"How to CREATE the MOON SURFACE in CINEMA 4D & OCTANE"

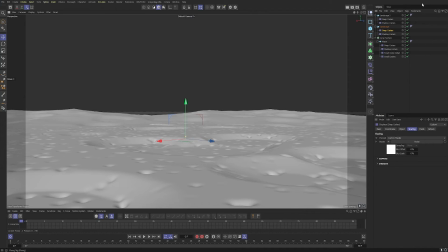4:08 So now it's time to boot up Octane, and this is where the magic happens.
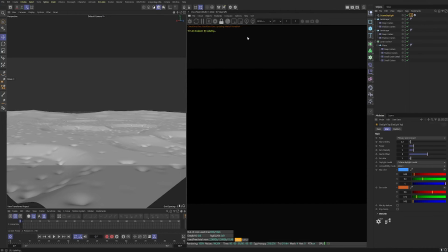4:12 So let's add in the sun, and let's also add in a texture environment.
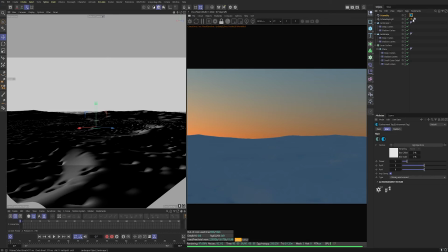4:18 We want this black, but not completely black, so let's put it to 0.1. And there we go. We can now work on the settings of the sun.
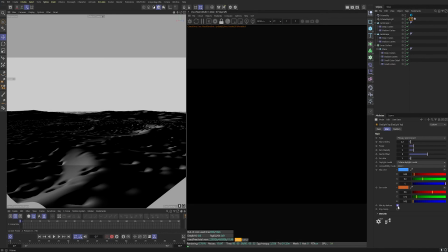4:32 But if we mix the sky texture, there we go, we can see that the texture environment's coming in. Again, let's make the sky color black since we're in space, but not completely black, so 0.1 is fine. And then we are going to rotate this to give us some nice shadows.
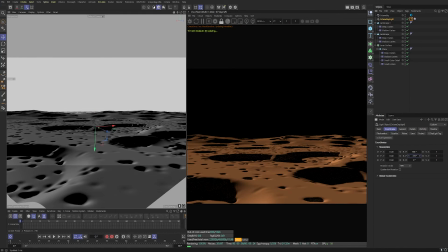4:48 Again, you can copy my values or you can see which looks nice on your scene.
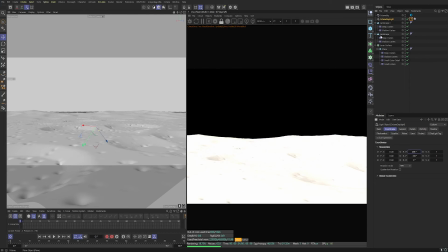4:53 If you've got to use different seeds for the displacers, you're gonna have a different looking surface, so different shadows might work well. We're going to change the sun color down, not so saturated, and then we're going to put the power to 2 and the intensity to 3 for now.
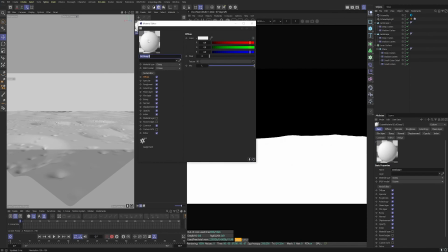5:08 Right, and now let's add in a material, and this is going to be our lunar surface.
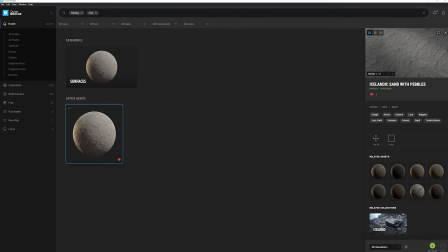5:14 So if you download this, which is on Quixel Bridge, it's a free texture.
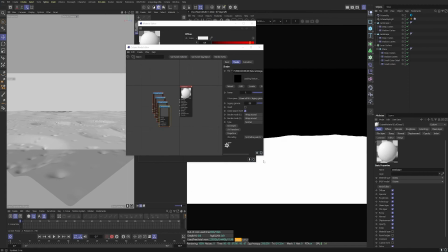5:20 Download that, and once you've got it, open up the folder you've downloaded to and drag it over into our node editor like I have here.
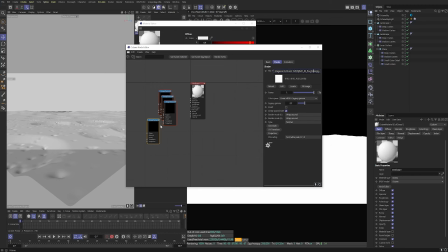5:28 We are now dragging the maps into the correct areas. So we've got the roughness, the normal, the displacement, and the albedo. So we are just dragging all of those in, generate a displacement, and we want to set this to
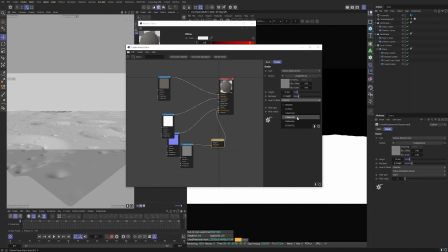5:49 so let's put the displacement to a height of 12 and the mid-level to 0.5. I have accidentally clicked it, 0.5, there we go.
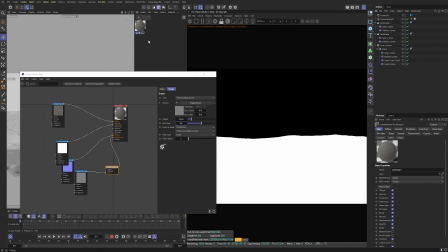5:57 And we put the detail up to 8K since I downloaded the 8K textures. If you downloaded the 4K, put this as 4K. And now let's drag that onto our lunar surface and let the magic happen.
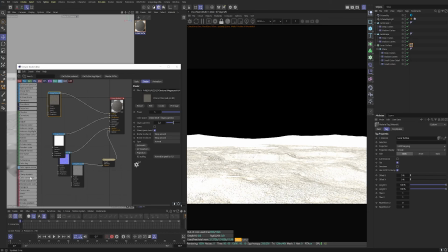6:12 Great, it looks like chalk. So we're going to add in a color corrector, and we are going to drop the saturation to 0.7 and the gain to 0.8.
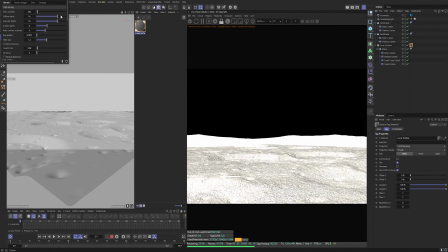6:25 Fantastic. This is looking good. And let's change our render settings.
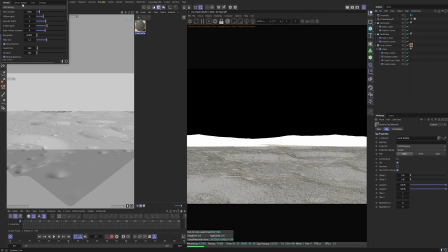6:30 I've got path tracing with 1024 samples. Bring the highlight compression right up to 1, and I'm going to use this response LUT, which looks good. And you can see here that the black bars are interfering with the look of this,
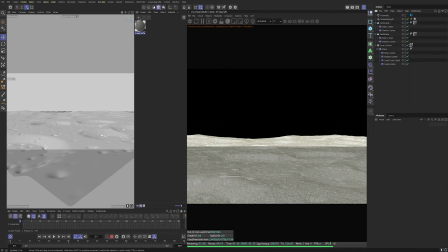6:46 so I need to switch those off by pressing this padlock button and showing us the full screen.
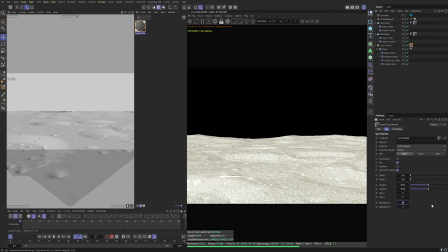6:51 Great. Now on the lunar surface texture tab, we are going to tile this a little bit to get a bit more detail, make it a bit smaller. So I'm put it to 3. Let's have a look at 3 once it loads. That's looking pretty good, and I'm going to keep it at that. Again, just do what looks good for your scene.
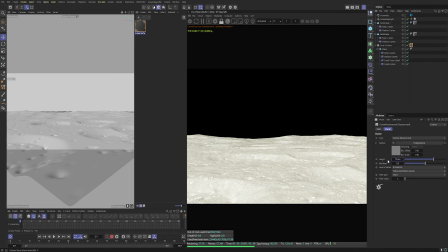7:10 I'm just giving you the rough idea of how to create this. I'm gonna bring the height right up. So 70 is looking good. And then let's duplicate this texture tag across our landscapes. And because they're further away, we want less detail. So we're gonna tile those to about 4 so that they have smaller pebbles.
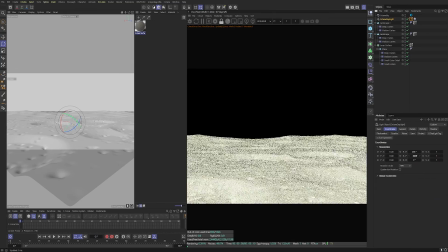7:30 Great. Back into the daylight tag. We are going to rotate this again. I don't have enough shadows in my scene to really see the detail yet, so I'm just playing around with these values here.
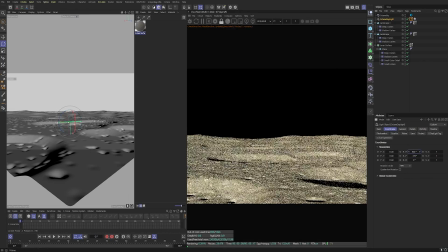7:42 There's the shadows, lovely. That is looking crispy, I love it.
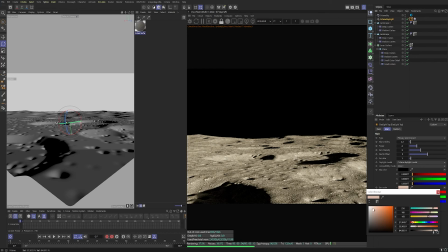7:50 And the sun is a little bit too orange. Let's drop that color down a bit. Nothing's going to be completely white, so we'll have a little bit of orange and blue in there.
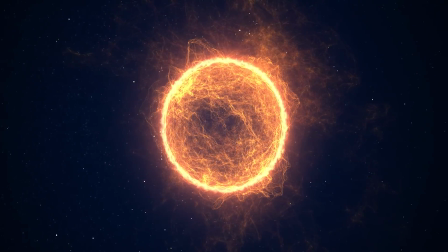8:00 Now, it's easy to think that we are using the sun, that you would need it to be large in the sky, right?
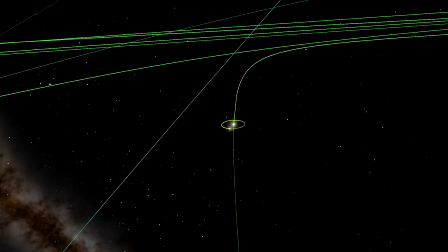8:07 Because the sun's huge. But if you think about where we are in space, we actually need to make the sun small.